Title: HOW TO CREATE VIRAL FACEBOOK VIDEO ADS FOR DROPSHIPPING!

What's up, my people? Welcome back to another video. In today's video, what we're going to go over is how you can create Facebook video ads for your dropshipping store. What I'm going to do in this video is create an ad myself, compare it to other companies and other businesses on Facebook that are currently running ads, and give a few tips on how you can create high converting ads so you can run a successful dropshipping store.
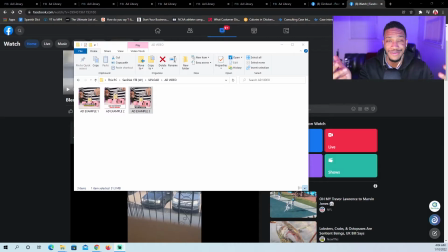0:19 So I hope you all enjoy the video. Let's get right into it. All right, so now we're at the computer, and what I did is create 3 video ads. You see them here. They took me about an hour to make in total, hour and a half to edit everything up. I just found a product on AliExpress. I saw the portable blender because we've all seen that product, and a lot of dropshippers and people on the internet talk about this product,
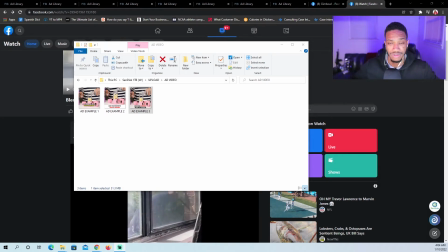0:37 as well as companies that have turned it into a full-fledged brand rather than just a dropshipping store. So first, what I'm gonna do is show the ad that I created.
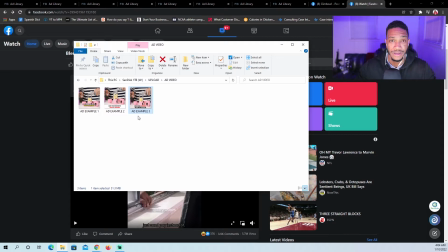0:45 The only difference between the ads is the way that the text look. I just put something together really quickly so we can just get an idea of what it would look like.
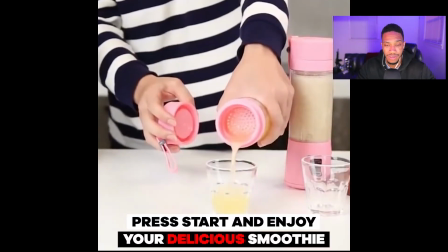0:56 Something real simple: add your fruits, press start, and enjoy your delicious smoothie. Easy to clean, just add water and soap.
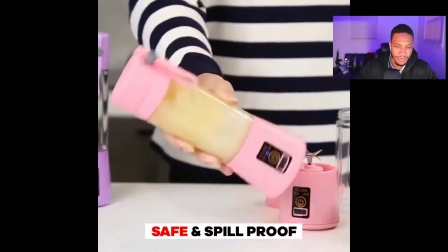1:06 Safe and spill proof.
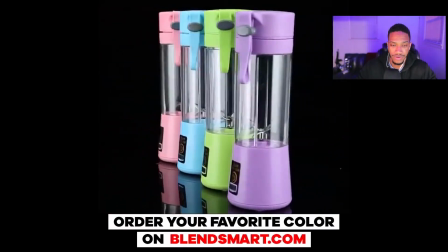1:09 I showed a location that was different from the original, so you could say enjoy it anywhere, and then order your favorite color on blendsmart.com.
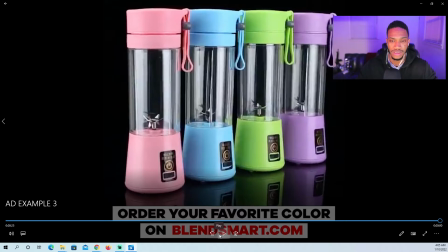1:17 Now that's not an actual website. I just put it so I could have a link to give an example, a real live example.
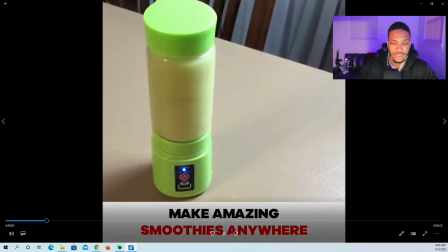1:25 And then to see the other copies is just different. The text is different. The exact same wording just looks different.
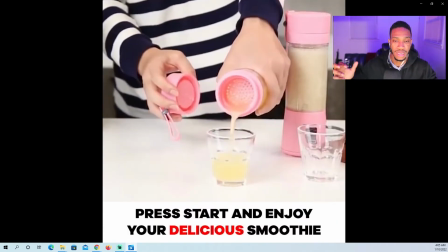1:31 This is one where you see like the bars up top and the bar bottom. The top would be the logo, the bottom would be the text.
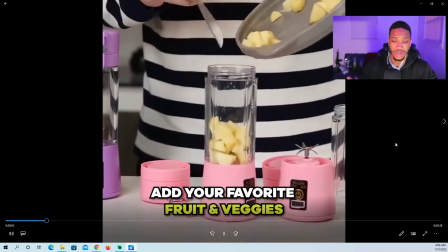1:37 The next is just the same thing but with a different color text, no background,
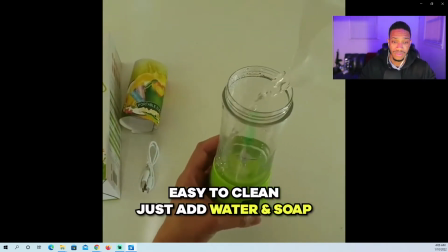1:42 borders around the text, just to get a different appeal because you don't know what works. Sometimes different text may work for different audiences.
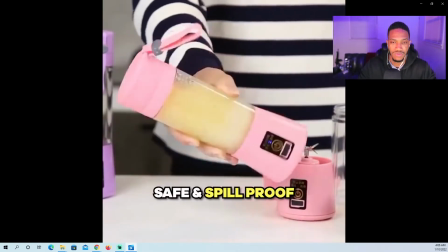1:50 You just have to test things out to see what works best.
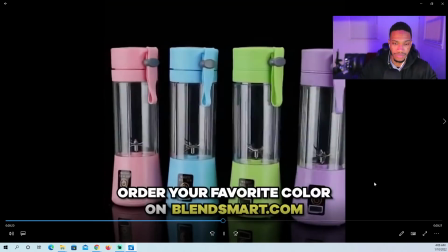1:52 So yeah, I'll let this one play all the way through just so you can see it's the same thing, and order your favorite smoothie at blendsmart.com.
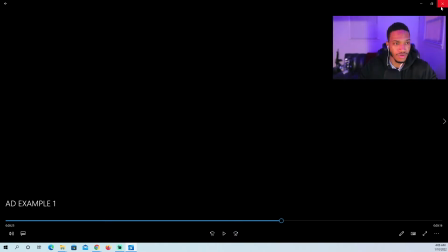2:00 So really simple, really quick.
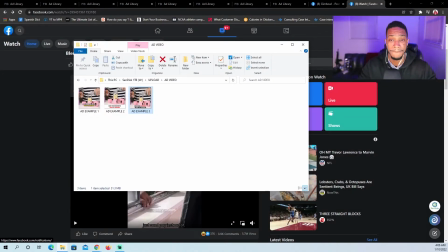2:04 I put those together in an hour and a half, so something like that, using footage that I found on YouTube, AliExpress. Now, what I want to do is basically explain how I created these and then give you an example and compare them to people that have created the same ones using stock footage,
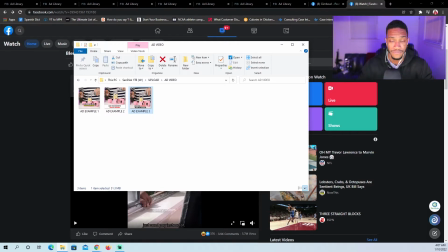2:20 so you can understand why it's important for you to create footage and videos and advertisements that are different and make you
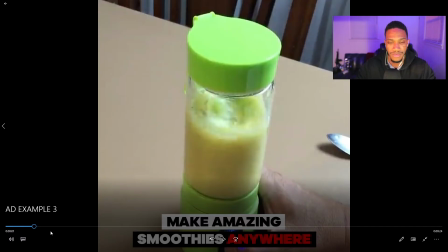2:26 stand out from your competition. So you start off with make amazing smoothies anywhere.
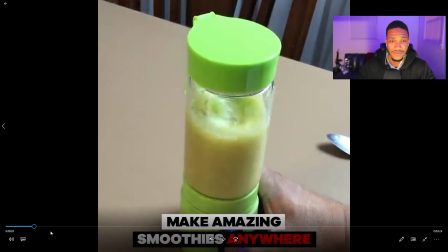2:30 This could appeal to, now the first 5 seconds of the video is where you want to appeal to different audiences. This is where it's important to say, for instance, make amazing smoothies anywhere. You can say need a healthy meal on the go for people who are people who are always in a rush and need a meal.
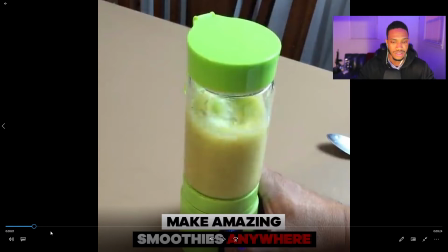2:47 You could appeal to different people in different ways. It's similar to like having a car. Everybody needs a car, but the reason that people want them is different. Some people want luxury cars, some people want affordable cars, reliable cars, and you have to create different advertisements or add angles to make your brand stand out to a specific customer.
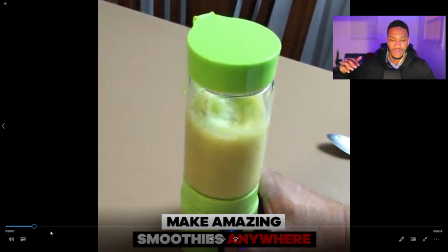3:05 Same thing applies here. The people that want a portable blender, some may want it because they just want the ability to create a smoothie anywhere. Others may want it because they're always in a rush. So you have to create different ads and test those creatives with different audiences.
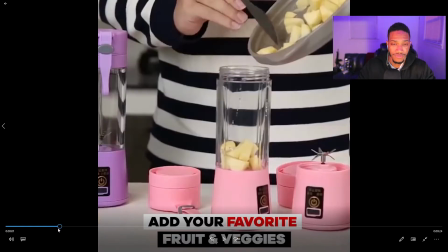3:20 So next, after make amazing smoothies anywhere, have add your favorite fruits and vegetables. More so just giving a rundown of how it works.
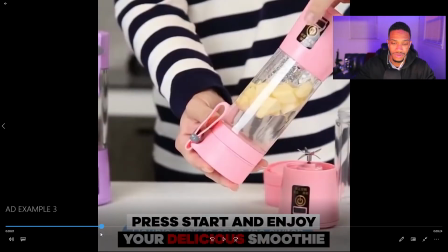3:27 After you add your favorite fruits and veggies, you go into press start and enjoy your delicious smoothies. And if you notice, I put certain text in red to stand out because I want to one, make the video more engaging, but to highlight the importance of the product.
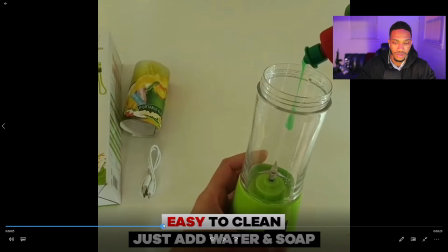3:45 After press start, you go into easy to clean, just add water and soap. I looked on Amazon at some of the highlighted points that people had for the portable blender,
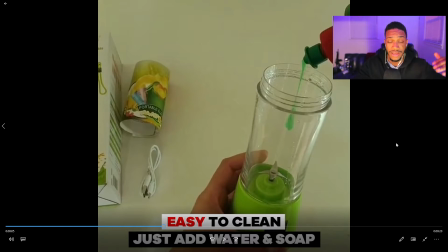3:57 as well as some of the questions that they have in the bottom, and the most important ones or highest ranked questions are typically the pain points that people want to understand and know.
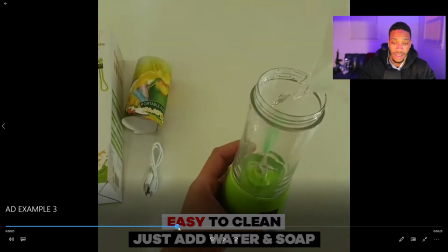4:06 So that's what I put for these two: easy to clean and spill proof should be next.
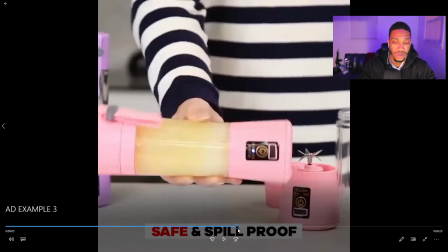4:12 Safe and spill proof. So what I did here, I'm gonna actually play it a little bit.
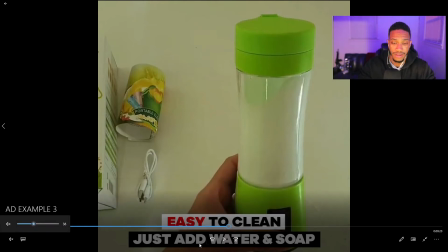4:16 I showed the same clip that I had in the video, but just titled it differently so people could understand. Like if you see somebody shaking something and nothing comes out, it's spill proof. So see, spill and shake proof, well, safe and spill proof.
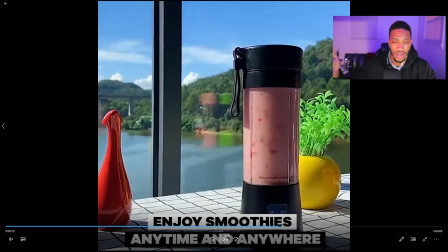4:29 I showed the girl shaking the bottle that way so you will have the idea that you could use it in any environment.
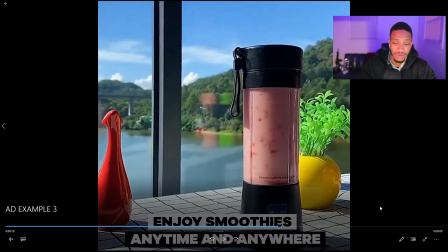4:37 So, and then enjoy smoothies anytime, anywhere.
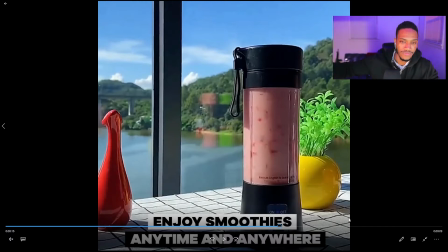4:40 So I changed the location, showed a clip with a lakefront in the background, something just different from what was seen originally.
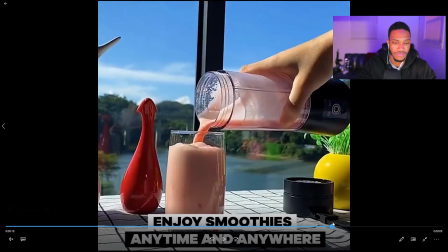4:48 and this gives you the perception that you can have this and use it anywhere. Nice clip of the smoothie being poured, and then the last clip is the stock footage that you see everybody use.
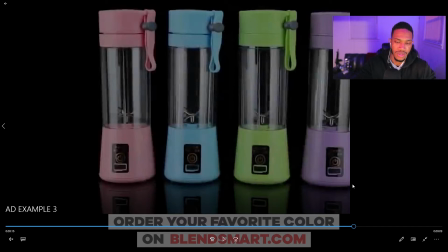4:57 And then I wanted to change it up. Instead of shop now, I understood that these always come in different colors and variants, so I wanted to highlight that so people had the idea and understanding that there are multiple colors that could appeal to them, not just the one shown in the video. So I showed all of the products at the end. What are your favorite color on blendsmart.com?
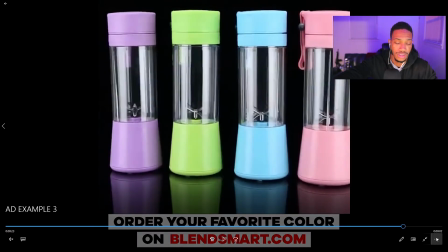5:14 And you want to test different call to actions at the end as well to see what works best to get high conversions.
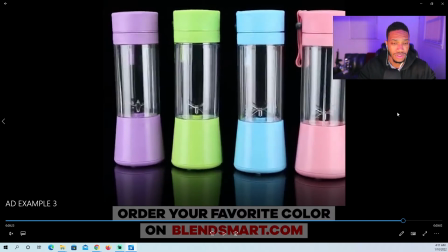5:19 So that's how I broke it down. That's what I went through to create this. Now, one thing that's important is you want to understand the competition and what they're doing. So what we're going to do is take a look at some people who also use stock footage,
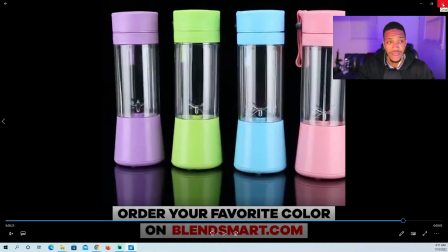5:29 and then we're going to take an example of 2 companies that used custom footage and how they differentiate themselves and stand out compared to others that use the same content.
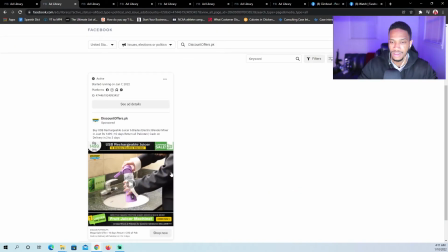5:37 All right, so first we're going to take a look at this ad here, discount offers. This is an ad that was just created on January 7th. I'm making this video. It is January 10th. So this is a new ad. Let's take a look.
This is the world's most powerful portable blender.
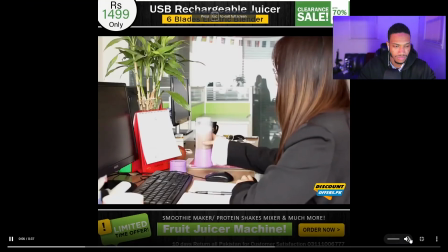5:55 It has 6 ultra sharp stainless steel blades designed to crush ice, fruits, and vegetables.
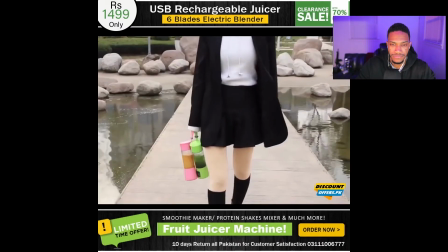6:02 It comes in 5 colors. You can take it anywhere. It has a carrying strap and strainer to filter out pulp.
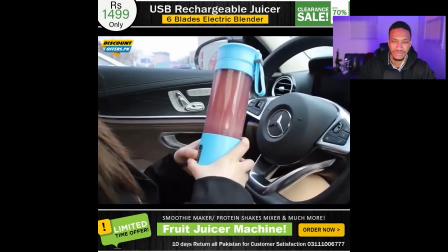6:11 It's perfect for the healthy lifestyle. Just toss in your favorite ingredients. You can recharge its built-in battery quickly with any USB port or charger.
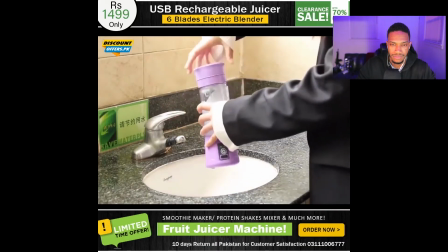6:19 Cleanup is easy. Just blend soap and water and make fresh smoothies, shakes, margaritas, or baby food on the go.
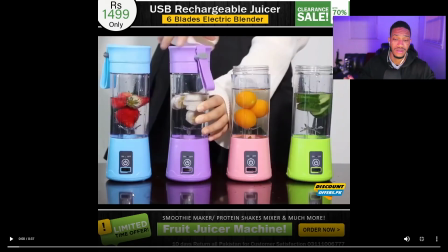6:30 Okay, so this ad was really good. The difference is, well, first thing first, they have a lot of text going on at the top. It's kind of like too much almost, but it's not bad. Just from my take, me personally, I think it's a lot going on, but that doesn't mean that it's not a working ad or won't be.
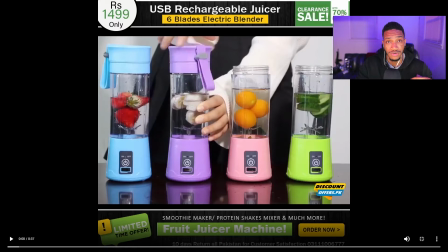6:47 The difference here is that they're using voiceover instead of text, so you don't have to read. You can actually just listen, which definitely could work. I've seen a lot of ads use voice instead of text, but you also could include both if people don't have sound on, because it's a case that you can have your sound muted.
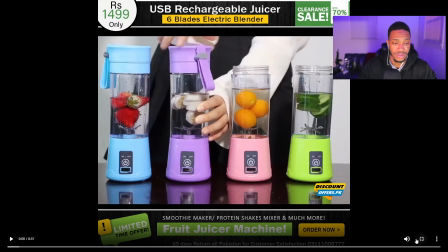7:06 So you just have to test both and see what works. So not a bad ad.
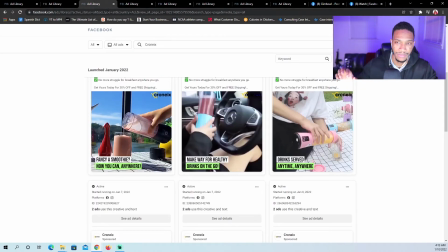7:12 Their content looked a little different from mine, but they also had a lot of some of the same clips. This one here is important.
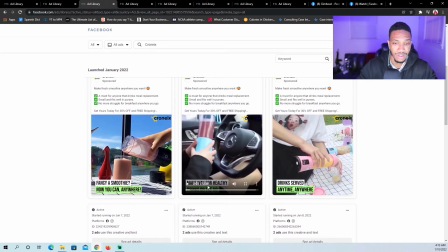7:19 I want to highlight this one because they're using pretty much the same clips, but different ad angles. They're using different text in the beginning, and I'll play the beginning of each video really quickly.
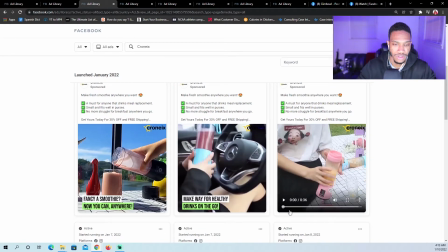7:29 I'm gonna zoom in a little. I'm gonna play the first 5 seconds. That's what I wanted to show. All right, so with this one, drink served anytime, anywhere.
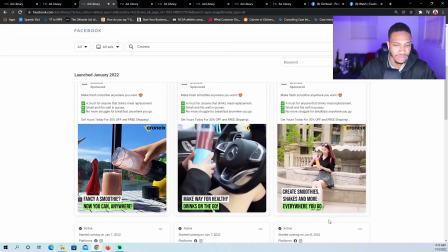7:39 Portable blender is a must-have. This music's really loud. Create smoothies, shakes, and more everywhere you go.
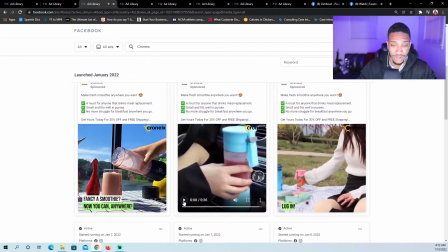7:46 Right? Then they're running a different ad. Let me turn this down.
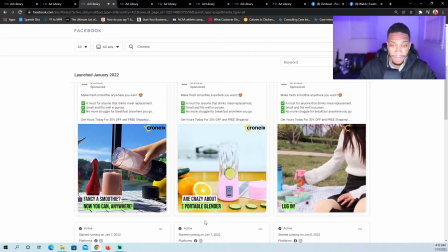7:53 Make a way for healthy drinks on the go. Customers are crazy about the portable blender.
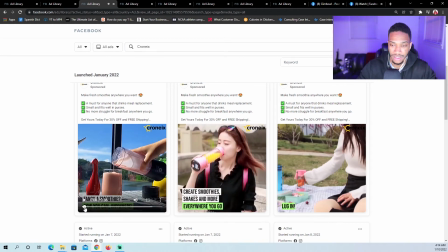8:01 Create, and then the exact same copy again, and then this one is the third. Fancy a smoothie? Now you can anywhere. So different ad angle.